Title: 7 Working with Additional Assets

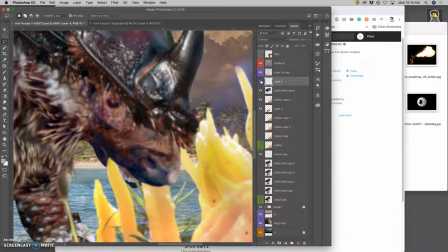Now I have a separate asset that I just created which squints the eye. I'm not going to close it all the way so I'm going to label it eye squint and I keep it on a separate layer because I want to be able to
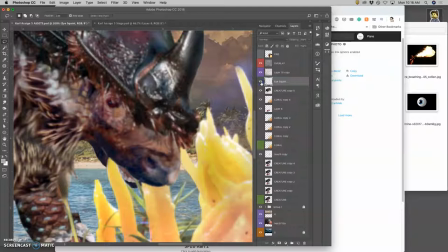open the eye again right and I want to be able to move that eye with the creature as I puppet warp the creature
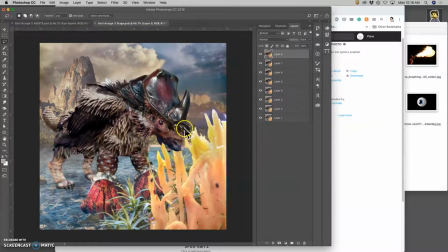and the reason i use the two files is i can always be reminded of what i had done before right so now i have him going forward and squinting and his mouth is closing a little bit right and so we'll look a little bit more like he's chewing and i
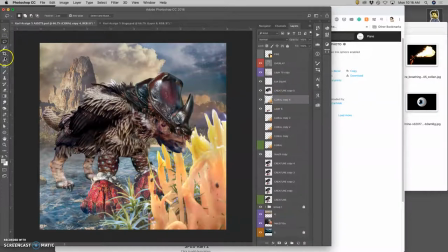think i'll get rid of some of the coral at this point so i'm just going to cut off some of it because he's chewing it down that reveals more of his mouth so
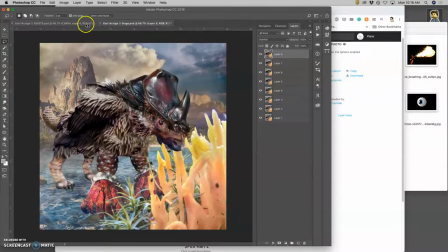that's why it's nice to have the two Photoshop files to work between okay now I can play with I
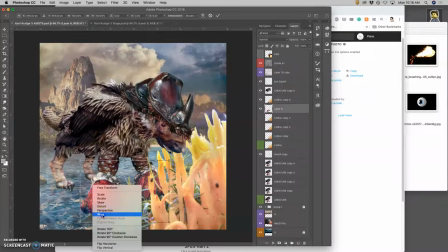haven't moved his feet in a little bit so maybe just warp his feet a little bit so they feel a little dynamic
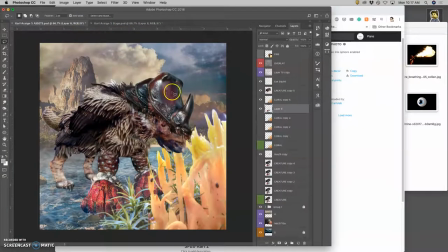all right and now maybe move the mouth forward a little bit just
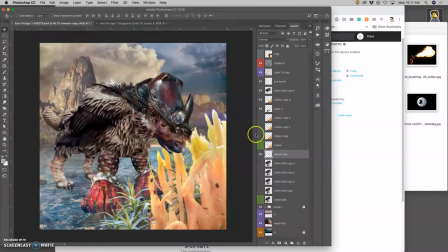so we get a lot of movement yep good okay so now I can move the clouds just doing command T and rotate the stars all right go
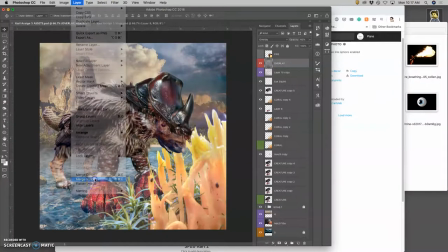to the top hold down option layer merge visible select all
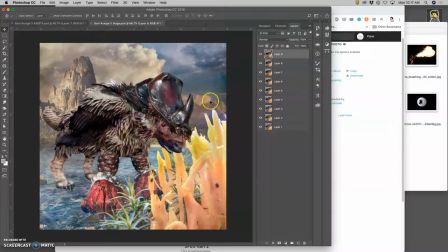command c to copy it all command b to paste it in it's my new frame now what's nice is how those stars start to rotate very evenly as i play them in order so now the eye changes a little bit
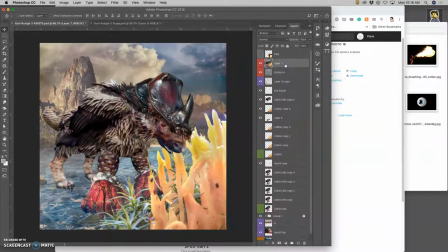the assets yeah yeah so the assets we're building to alter the animation and
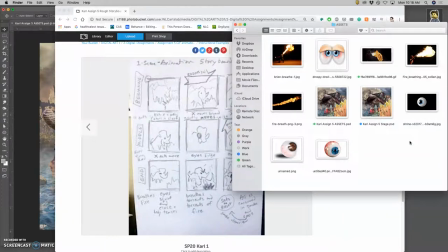if it were stop motion or something we'd have to sculpt different heads for each expression and here we do it all within layers within the assets file okay the next asset i need to build is that the eyes bulge so I found these some of them are kind of disturbing but um I like this one
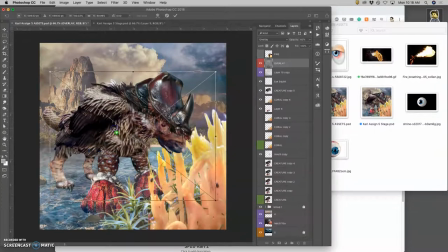let's see will blue show up yeah let's do this one so I'm going to bring in this PNG asset it's already nicely cut out right
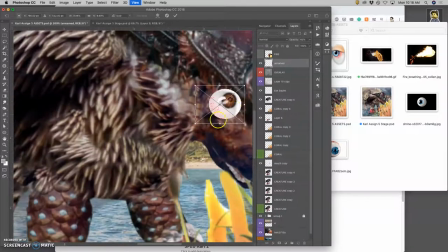and bring it in and this
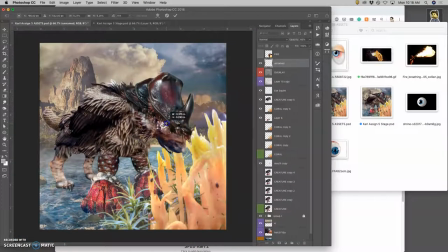is going to be for comedic effect but it doesn't mean it needs to be too cartoony and out there.
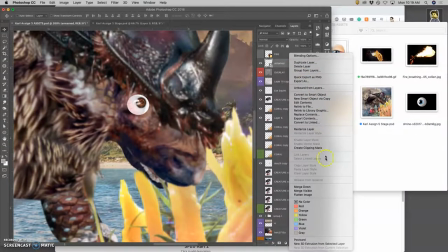So let's work on this asset a little bit. I have to rasterize it. I'm going to call this bulged eye.
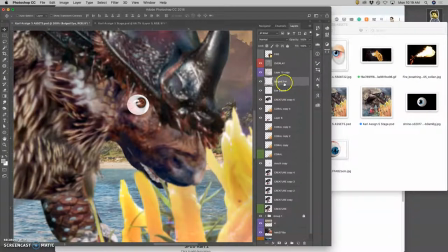And I like to work backwards, right? So if I put it underneath the eye squint, then I can actually take the eye squint and just take its opacity down a little bit, right?
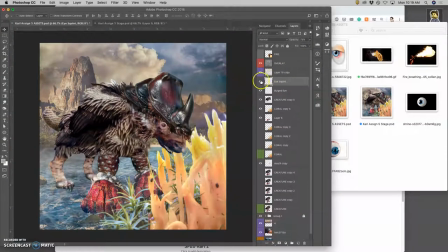And that will make the bulged eye look a little bit more believable within this lighting. and then i can also just take the opacity of the bulged eye down a little bit so it slowly gets stronger and stronger all right i also want to move the creature
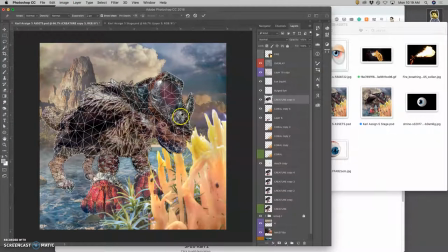so i will use puppet warp again and this time i want the creature to kind of